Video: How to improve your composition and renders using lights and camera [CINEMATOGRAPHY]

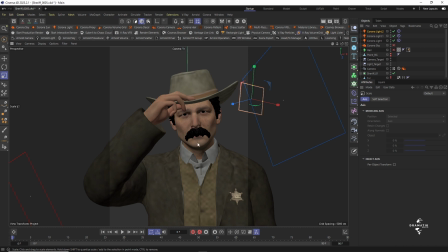990s
We want a line running the middle of the nose, mustache over here to the jaw, and just beneath the heart. So this is the beauty of CG, because you craft these things the way you want.
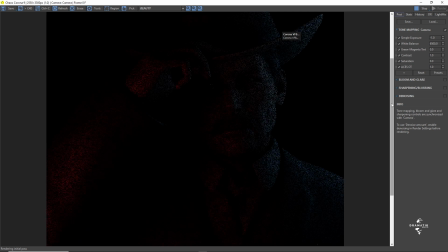1005s
Unlike live action footage, there's a lot that you have to do to get this right. In CG, we just do whatever we want. Love the glint that is showing.
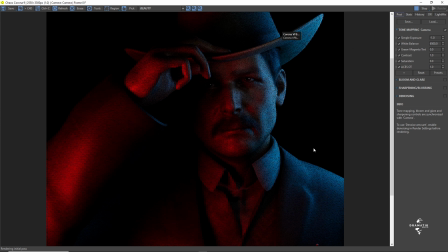1018s
So again, this looks good. So we need something that separates this guy from background. So we need some highlights, just a little bit, tiny bit, very little,
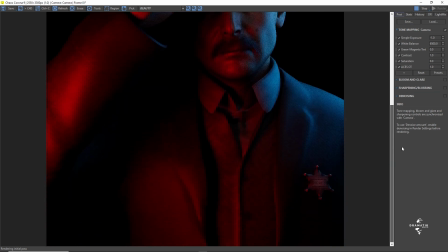1030s
like that, So he's telling the guy, "Sir, have you been drinking?
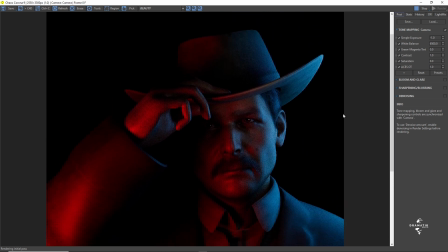1036s
Do you I?"
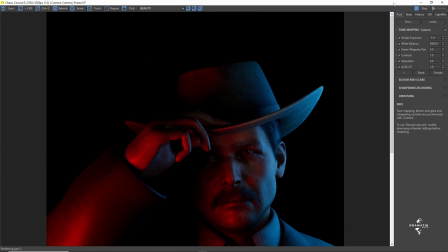1045s
Driving under influence, Have you been drinking, sir? So we want that kind of look.
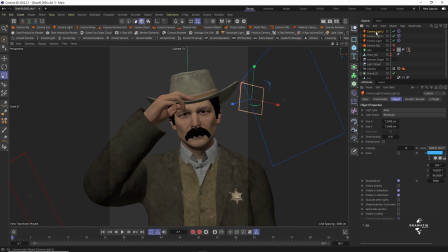1051s
So I might again duplicate this. Again, we want just something to separate our guy from the background.
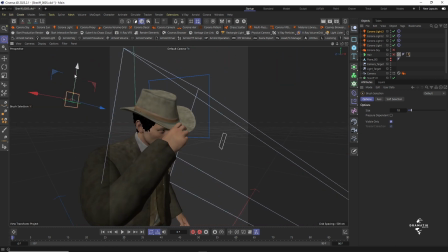1060s
So it needs to be soft, So this might be here.
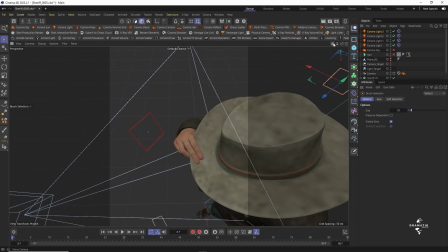1066s
I think that's a good spot. Let me see.
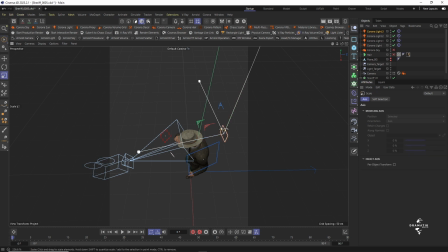1072s
Then this thing needs to be massive, huge. We can reduce the intensity if possible, but we just need it over the shoulders, but pretty tiny. So maybe here.
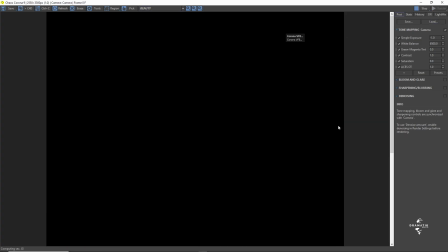1088s
Then if you fire up this again. Now guys, you could be wondering why I'm not using the IPR.
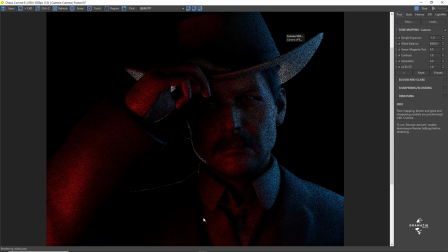1098s
It's because sometimes it just hangs on me, and I don't know why. If somebody knows why it does that, you can let me know in the comment section. The IPR for Redshift or Octane never does that.
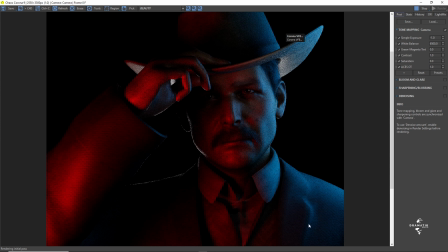1112s
Yeah. So behind him, like we said, let's assume the highway is on the right. So the sheriff has just parked his car. So there could be other vehicles coming from behind him, going past him.
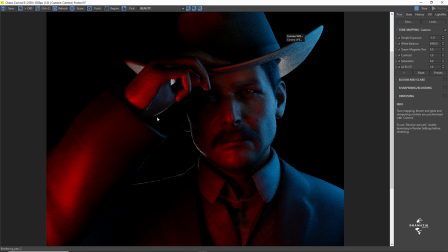1125s
So that's what creates this kind of thing. But then again, I think could be maybe too strong. But before we do anything, okay, first of all, I'll move the light a little bit to the right,
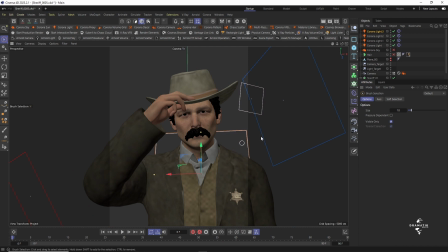1141s
like so, because I want something over here, just say a glint, should I call it that?
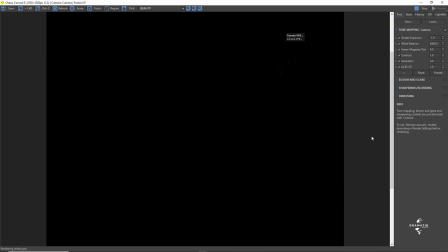1147s
And then yeah, I like this.
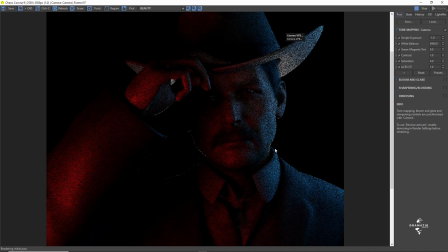1152s
It's a little bit tiny, so you can imagine vehicles coming from behind him. Then something that separates him from the background.
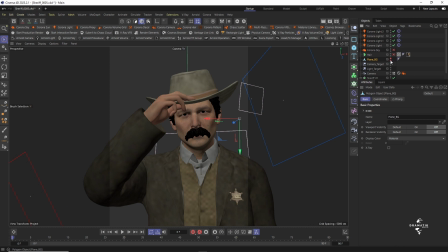1159s
That looks good. So now the reason why I created this background plane is because I got another image to represent that.
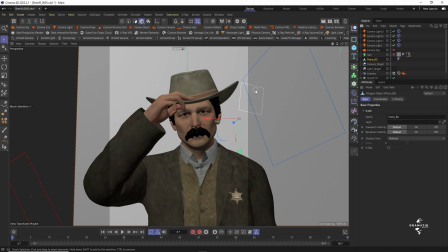1167s
You can use an HDRI image if you want. I just didn't want to, so I'll go get my image.
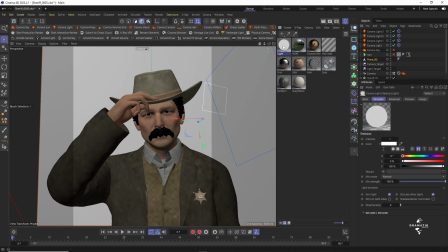1174s
So Corona, it has to be a light material so that it glows the way I want it to.
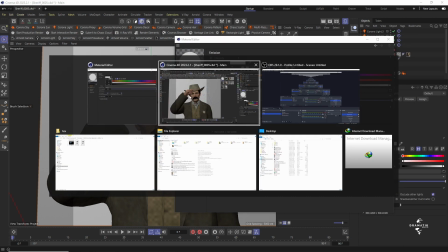1179s
And if I can remember where I put this image, there you go. Here you go.
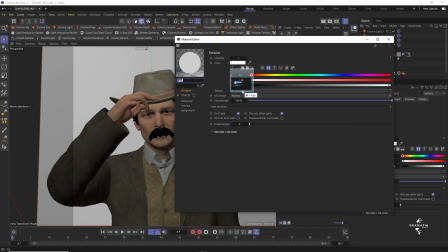1184s
I named it Dallas because sheriff's Texas, Dallas. Yeah, there we go. So I will give it an intensity of 1, There's no need for this color. If we want to mix it with this color, you can drag this mix strength, then you put a color that you want, but I don't want that.
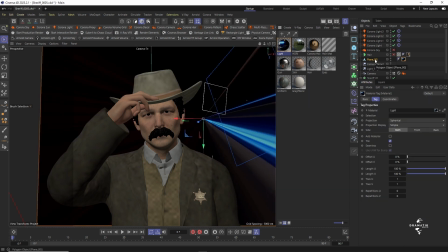1202s
So I'll apply my image to my background. Oops, the projection looks terrible.
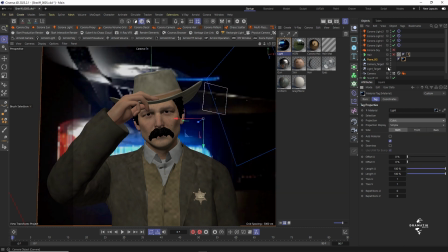1211s
That's because it's spherical. Let's change this to cubic, and then I'll fit it to my object.
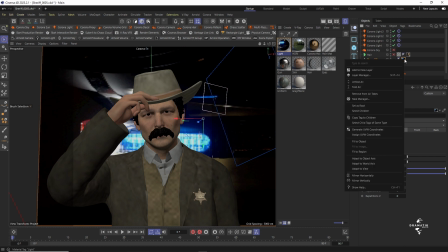1220s
Now it looks weird. Should I flip it? Mirror horizontally.
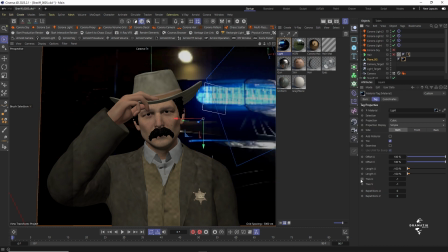1229s
Oops, is that upside down now? Mirror vertically. Yeah, so this is what I was asking you about.